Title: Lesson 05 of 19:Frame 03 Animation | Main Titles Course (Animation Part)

So now the output extends past the mask. You can see that that's a little blue icon next to the motion tile.
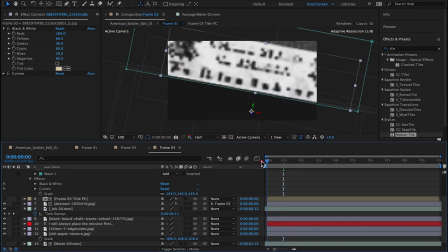It's a new feature in the last couple of versions of After Effects.
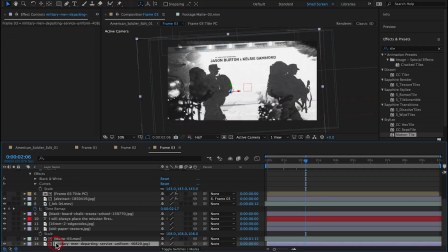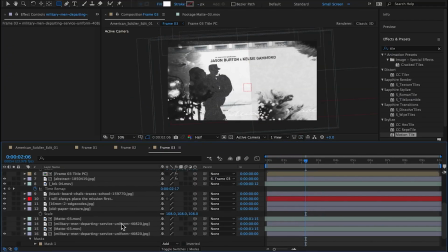So what I'm doing here is separating the silhouetted soldier image, and I'm masking it. Adding a feather. I'm going to duplicate this image, and I'm going to offset this second duplicate so that the soldiers can have a little bit of parallax between them.
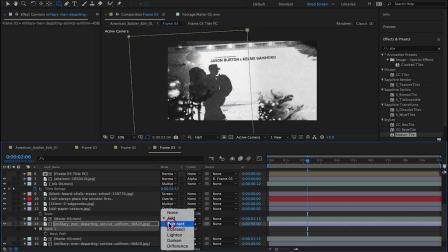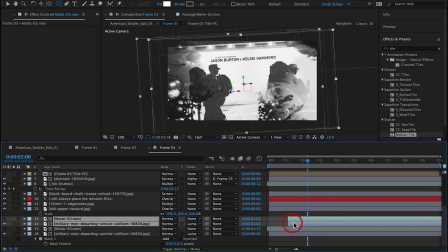I'm going to offset it, so what this will do is I can transition in the second soldier, so not both soldiers will be on screen at the same time, and this will just give a little more interesting motion to the frame. As you can see there, see the second soldier animates in with the ink footage.
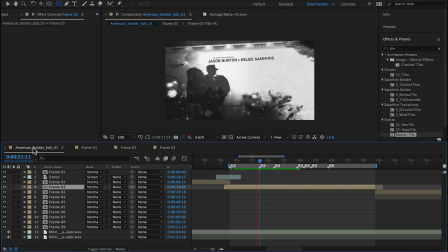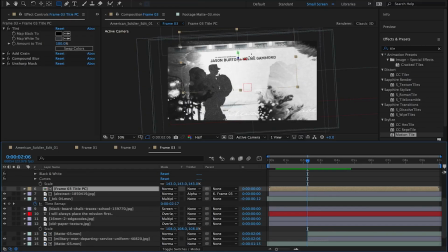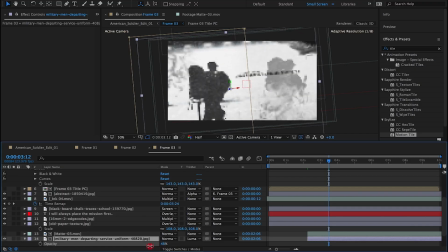I think the type will be more interesting if it's placed more vertically further down the frame.
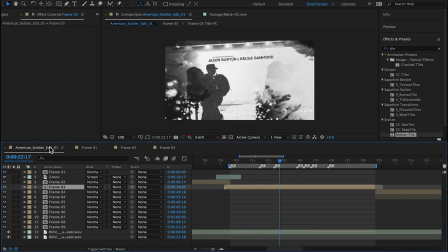So in order for it to still be red, I have to drop the opacity of the second soldier.
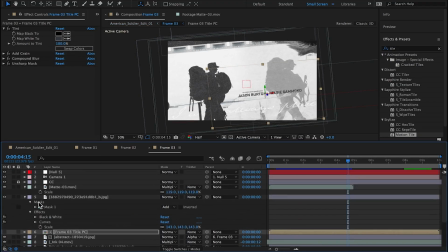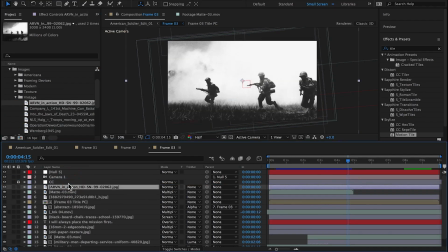Now for the second half of this scene, I'm going to try and add this image.
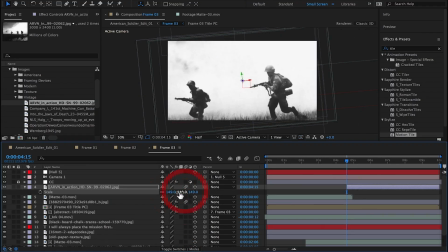It's a pretty cool image. Looks like some soldiers running in maybe like a field or a rice field. And this image, I want to time this image especially with the music. I want things to happen on each of these beats.
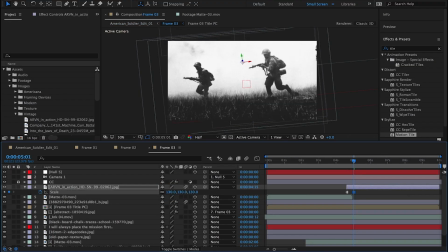So what I'm doing here is playing with the position and scale and hold keyframes. So each beat, the image essentially moves.
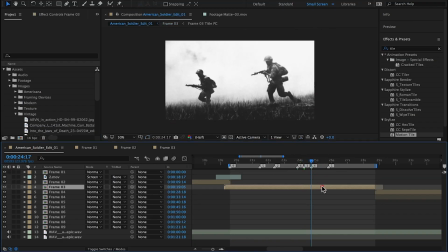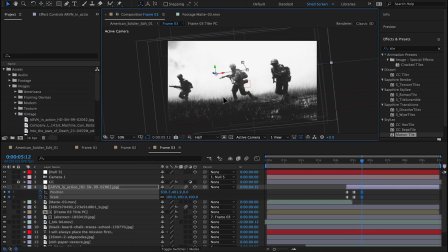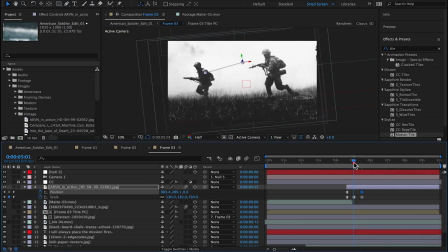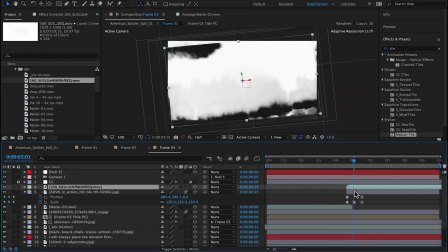I love this ink footage. It's probably one of my favorite pieces of footage.
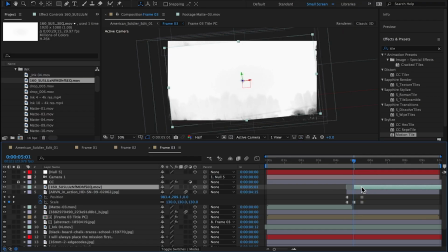The ink sprays left to right, right to left across the screen.
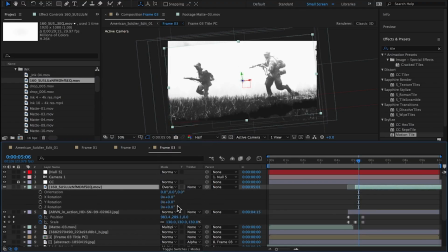It's not your typical ink drop footage where the drop just happens in the middle of the frame and spreads outward.
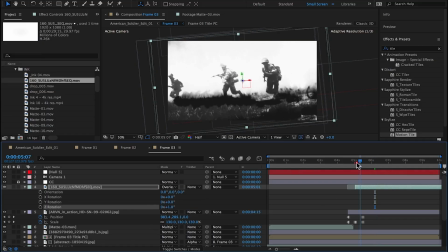So you can see here, laying it over as an overlay mode on this image looks really interesting.
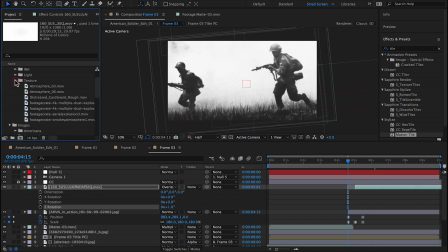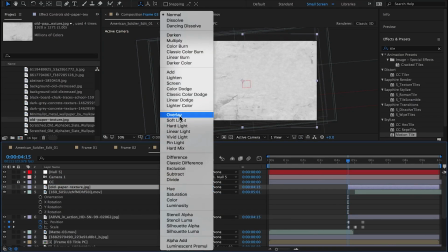I'll try and drop this old paper texture over, set to overlay. So again, this is bringing more texture into the scene.
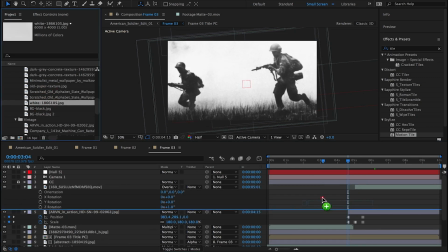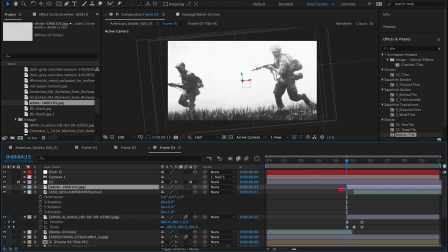That one didn't quite work for me, so I'll try this white texture.
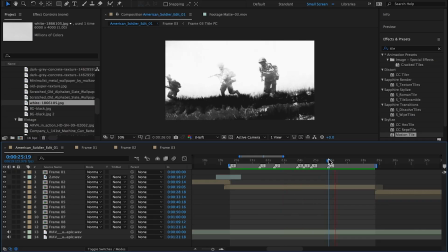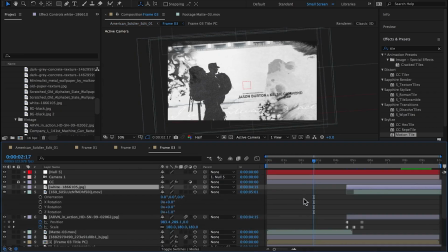Yeah, I'm digging that.
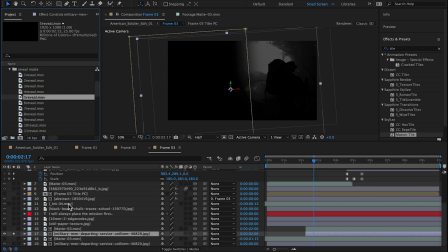I think it might be more interesting to reveal the second soldier with a paint texture instead of an ink texture.